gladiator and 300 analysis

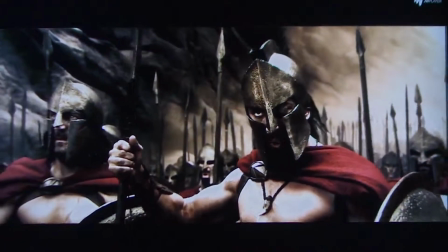The formation that we see here with the Spartans signify that they are one unit, with the sense that they are standing in all the same way.
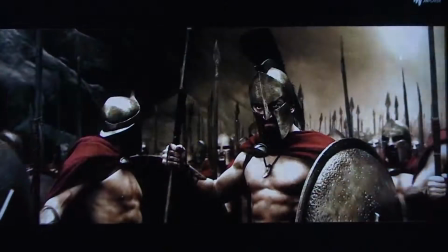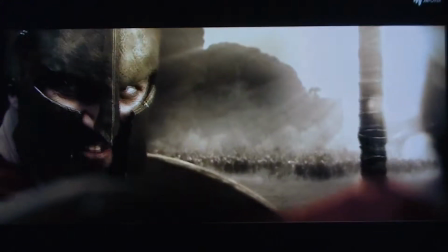As Leonidas makes his little speech, the music picks up and becomes more epic,
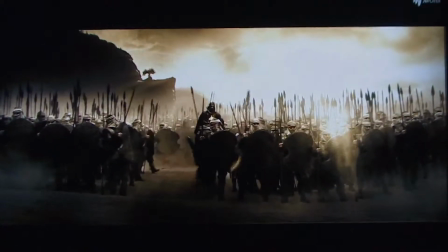even more so than the Persians, which show how much more powerful the Spartans are.
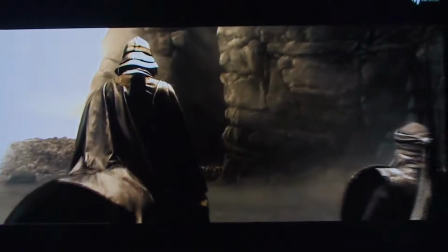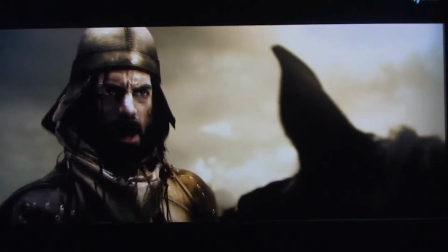I was actually really struggling to find anything to say about this, to be honest.
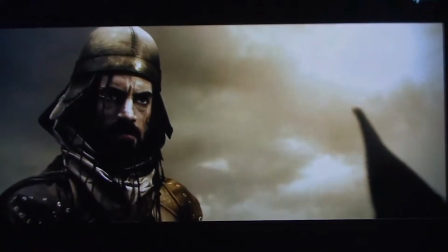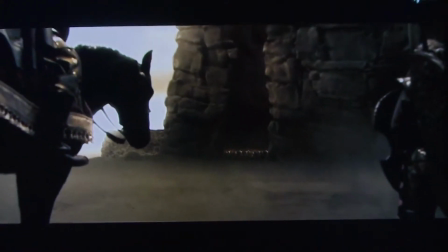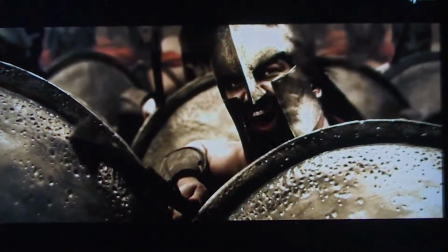The music continues, and as there's no decrease in the atmosphere generated by it, this shows that the scene is only going to get bigger and better.
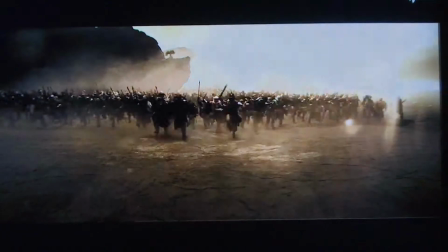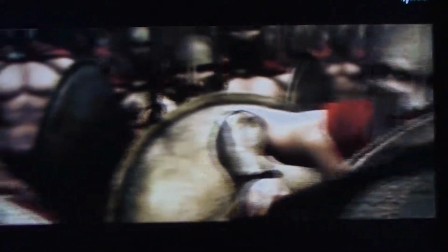The gold lighting shining on the Persians is quite pure and nicer compared to the colours coming off of the Spartans,
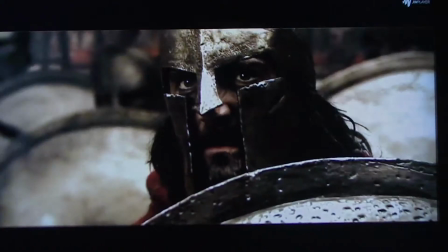which is also good, but there are also darker hints and it's a lot more grittier. This could be relevant to their violent combat style.
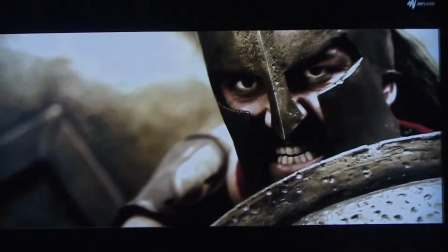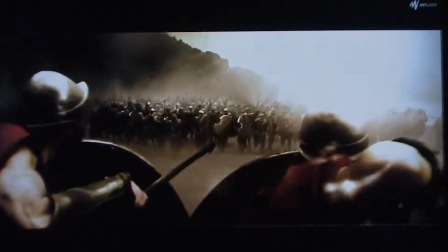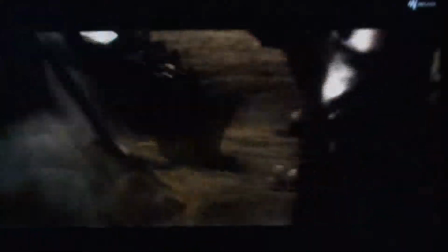We can see many famous faces in this film. Gerard Butler here as Leonidas, Michael Fassbender, and even Game of Thrones is Lena Headey.
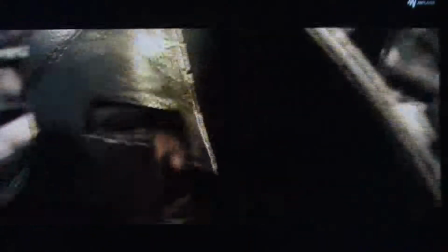Using these characters show that the makers of this film are being serious about what they're doing.
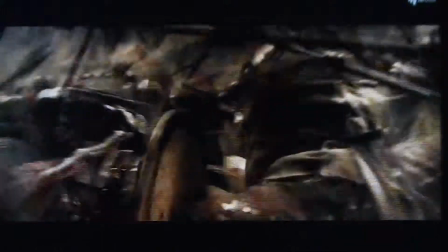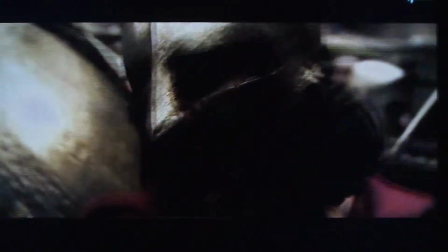These close-ups of swords and spears piercing the skins just adds to the gore of the film, which plays a heavy role throughout.
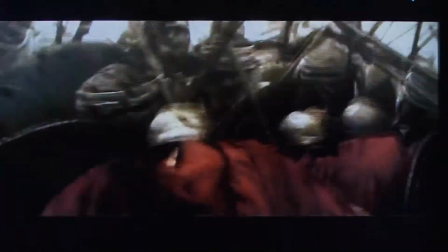This also goes for the blood and the splattering noises as well.
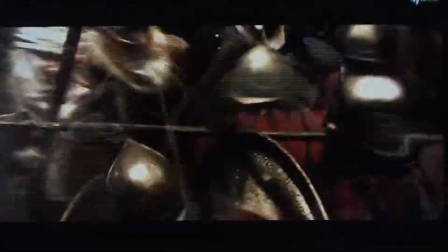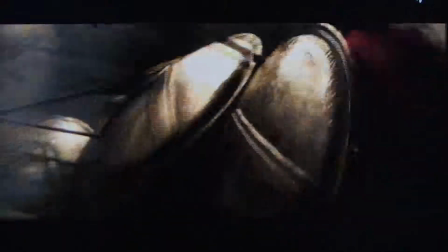Whilst there is a lot of action and shaky cam going on here, unlike Transformers,
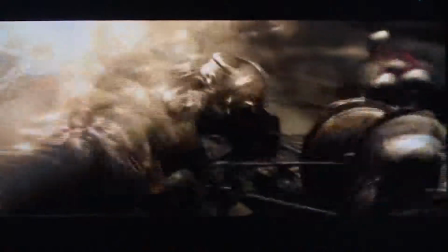the editing and camera work as well as angles help make everything more clearer.
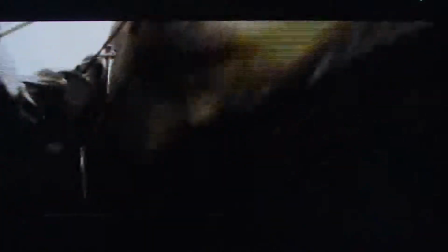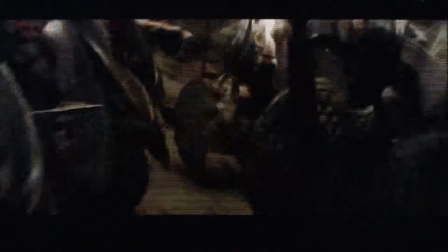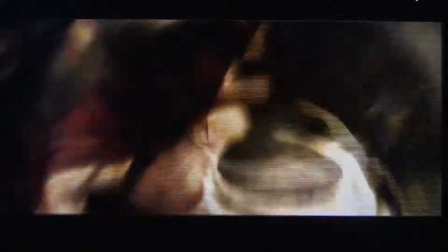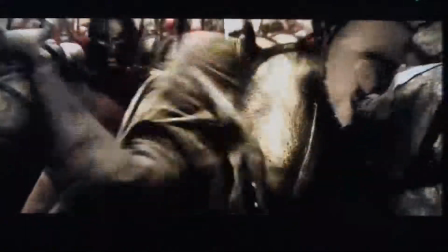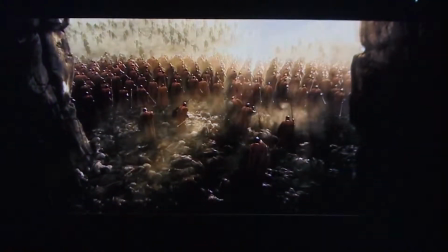Now coming up here you'll hear a clang of swords or something like that, and the rising music.
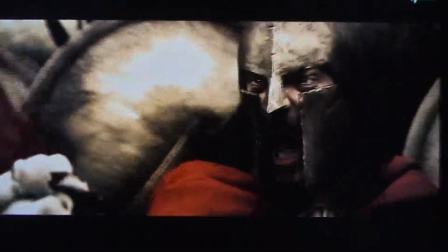This tells the audience that there's something about to happen, which is pretty awesome.
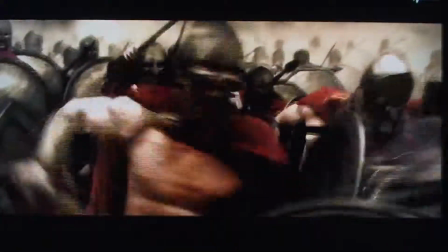Beast mode, activate.
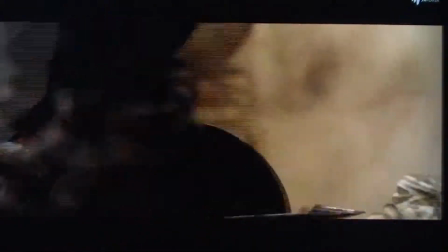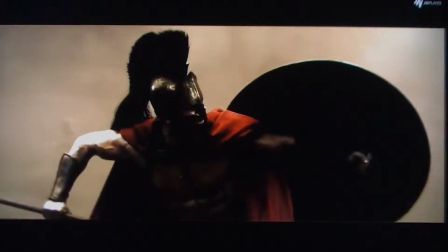This little sequence here in the scene is the best part of the film for most people.
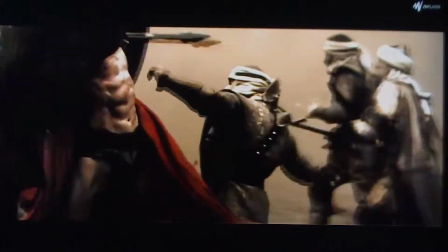Mainly because it's so artistic in the choreography, the colours that are used, as well as the lighting and the style of editing, with all this slow-mo stuff.
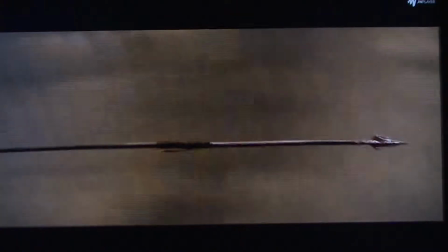We can also hear that the sound travels at the same speed of the action, which is a really good way of connecting the audience to what's happening on screen.
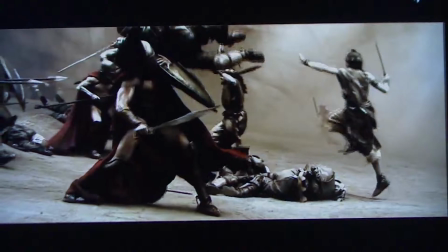Using this allows the audience's senses to all work together well.
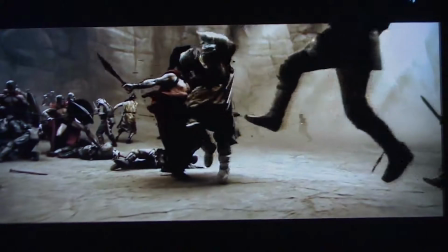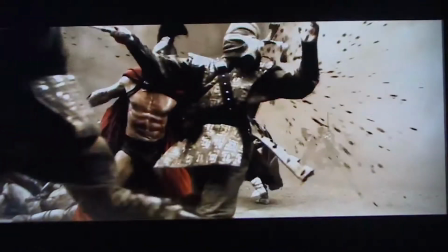The zooming outs and the close-ups used here really bring the action to life.
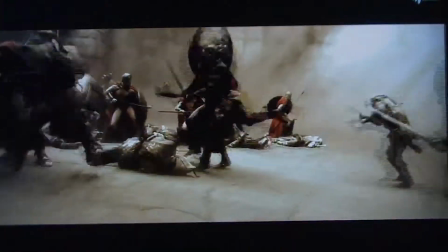If it's simply one continuous shot with the camera tracking the action, it would look cool, but the action isn't enough just to get excited about.